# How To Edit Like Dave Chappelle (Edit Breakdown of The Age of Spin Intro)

It's black and white, and I think that for me, that whole reasoning behind that for me is, you know, as we move closer to his mind, we literally move closer in the imagery. And additionally, the black and white kind of flattens the mood versus when we get into the next section of this, which is really poppy and cutty. There's more color and integrated color. So now it's setting the bar in terms of the outside world as drab or whatever. It's not very exciting or thrilling or whatever. It's kind of, this is just the outside world. It's black and white. It's plain. It's very steady and smooth, and we're kind of slowly inching in to see what Dave Chappelle thinks in his head.
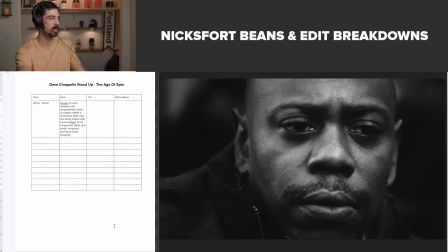544s
So that's kind of the interpretation of the front of this for me. And then now we're going to get into the fun part of this edit, which is the inner workings of Dave Chappelle's mind. If you guys have any questions, drop them in the live chat stream.
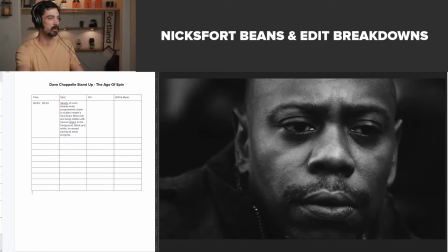562s
I'll check that every now and then. All right, so now we're going inside Dave Chappelle's mind.
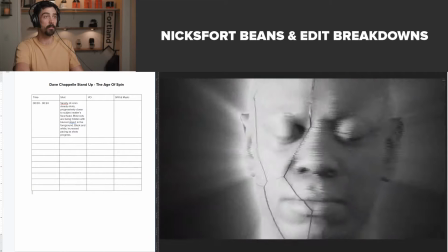568s
So right there immediately, wow.
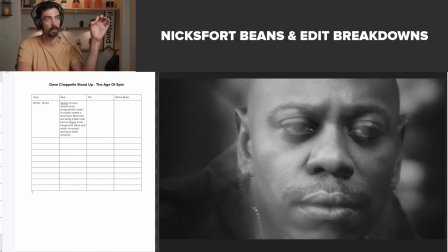571s
So we've taken the actual clip of Dave Chappelle in the park, and we're transitioning into his mind with this shot.
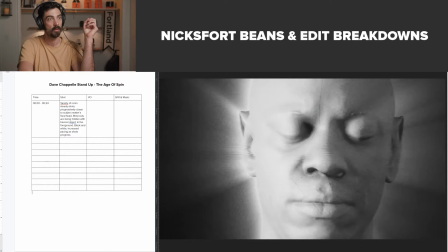582s
So this looks like almost like sort of a digital rendering of his face, and then we come up with these cracks in these smears on
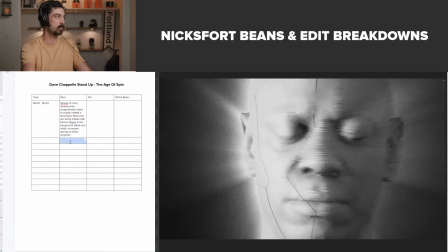597s
his face horizontally. So digital render of face, and then the face cracks apart.
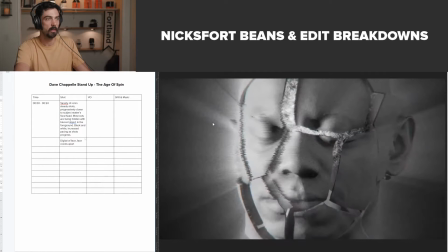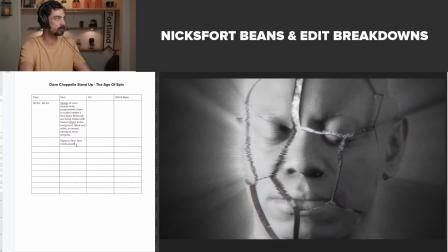621s
The light is emitting. You see the light that's emitting out of there? As light emits. That's great. So it's like the inside of his mind is like exploding his actual face here.
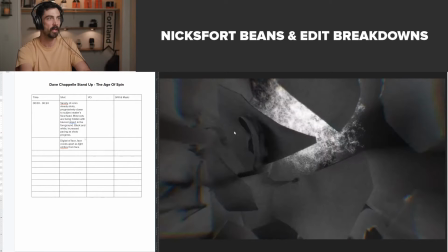642s
And then
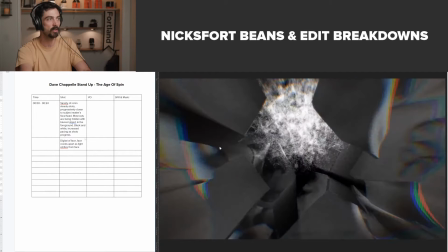645s
right there, okay, so now as we're coming through this explosion, we start to see some color.
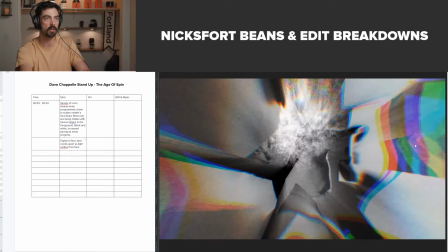651s
So this color is sort of exploding out of him. So start to see color in the explosion that is Dave's mind.
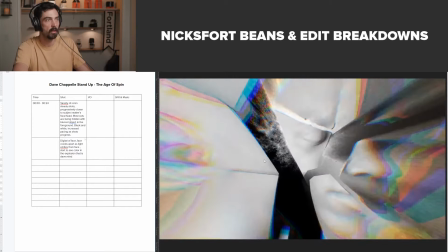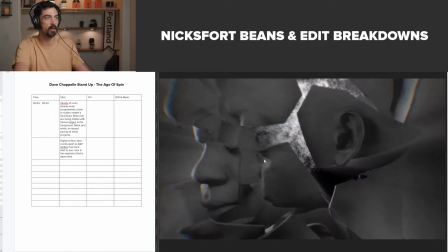674s
Just for a moment there, though. It's just really brief, and there's also sort of this
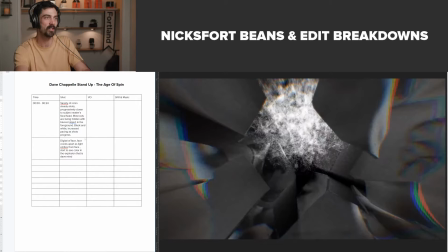684s
almost like a universe in this, like, this looks like a galaxy inside of his mind. So like a brief glimpse of Dave's mind's galaxy.
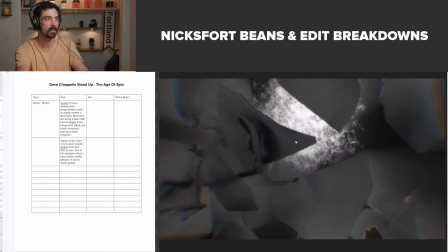702s
That's like a galaxy in there. Look at that. And then his head, it gets sucked back together.
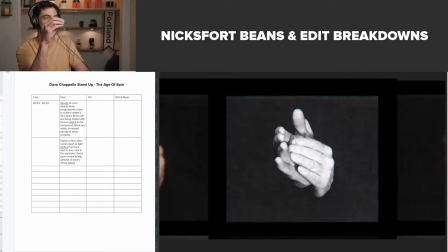711s
And then it zooms, and we're zooming out.
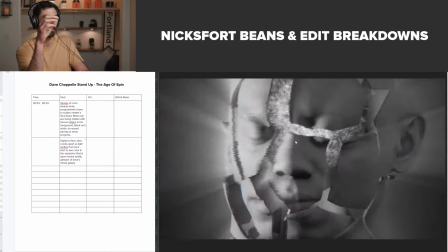714s
So we have this moment here where it's like, boom, really a quick flash into his head,
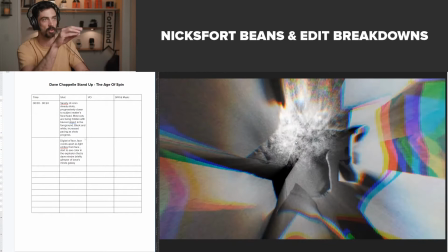721s
a little bit of color, this galaxy in the background, the chips that are his face have come apart,
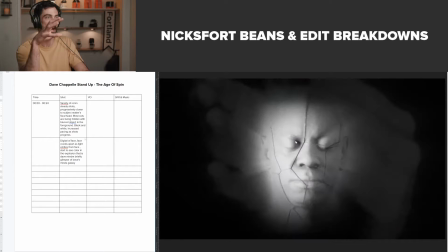727s
and then we fully rotate, and his face comes back together, and then that starts to pull back
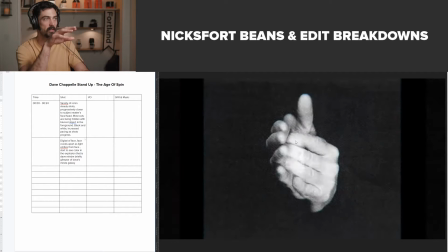735s
into this hand clapping, and this hand clapping is in this like square.